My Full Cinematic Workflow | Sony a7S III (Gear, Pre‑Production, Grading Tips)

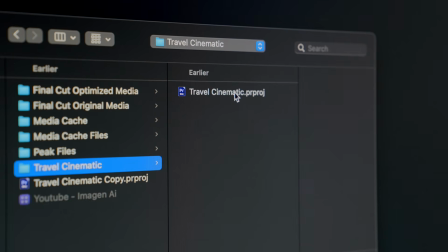[4:06]
Once it's complete, you receive an email and a new project file with your fully graded sequence.
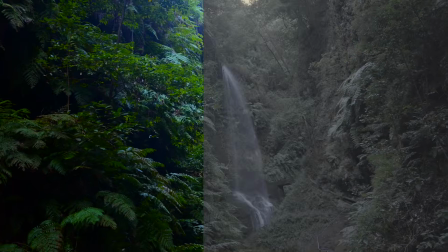[4:12]
If needed, you can make some adjustments, and honestly, this can be a huge time saver for your projects.
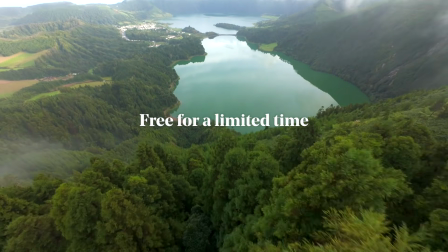[4:19]
I've linked this tool down in the description and it's completely free to use. I'll now dive into the equipment we used to bring our vision to life.
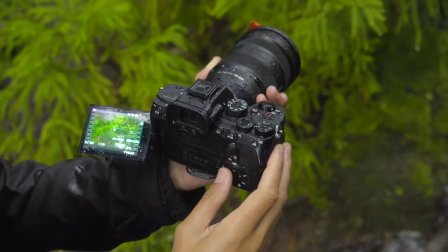[4:29]
The equipment used for this video was the Sony A7S III, which is my go-to for all professional work, partnered with a
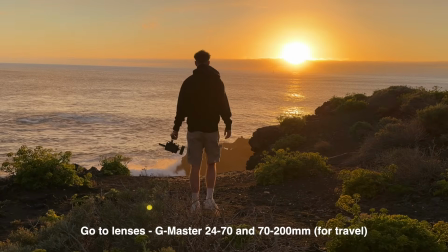[4:38]
24-70mm G-Master lens.
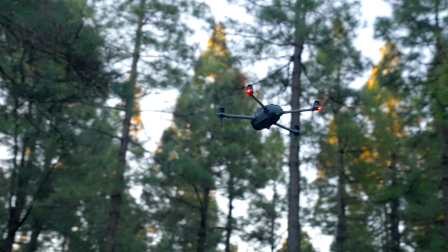[4:40]
The Mavic 4 Pro took care of the tele-lens shots, where we used the 6x zoom, and I personally love how these came out.
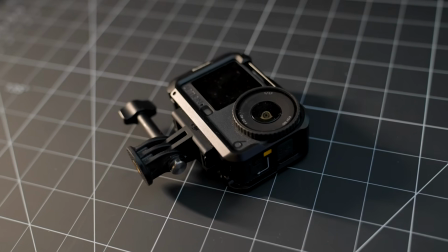[4:47]
We also used FPV drones, the Osmo Action 6 and a separate camera for the behind the scenes,
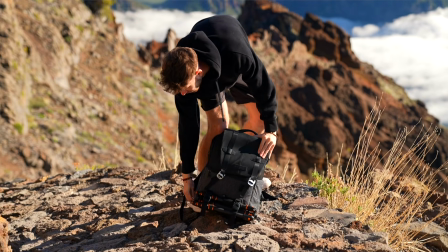[4:54]
but I'll save my full kit list for a future video. A quick tip for anyone using Sony cameras,
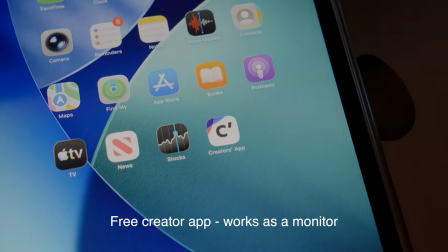[5:00]
there is a creator app which gives you and your team a live feed on the shoot. Now my final tip is to intentionally set your frame rate based on the idea you have.
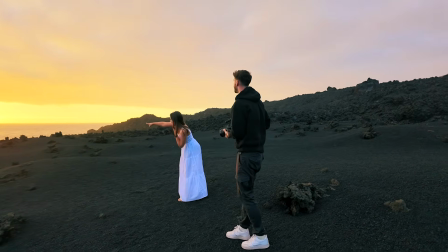[5:10]
For example, the scene of our model running would look a lot less exciting and fast paced if it was shot at 60 frames per second,
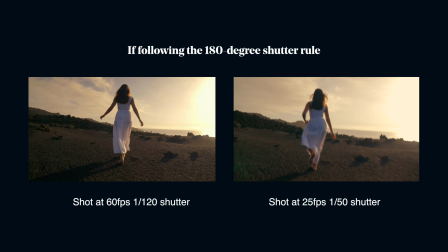[5:18]
because less motion blur and shake would be captured.
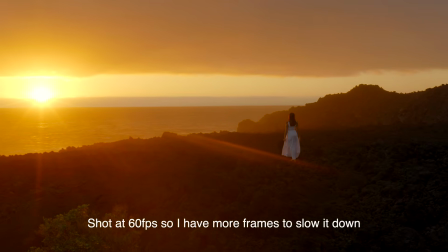[5:21]
However, for the panning drone shots, I wanted more time for the viewer to take the frame in, so a high frame rate was chosen.
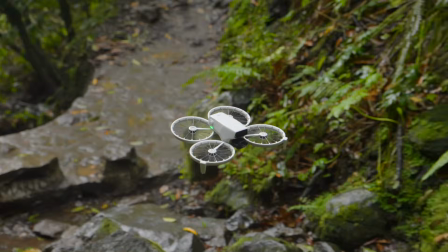[5:28]
Now that brings us to the end of this video, and I really hope you found it valuable. I'm really excited to share some upcoming work, and I'll hope to see you in the next one.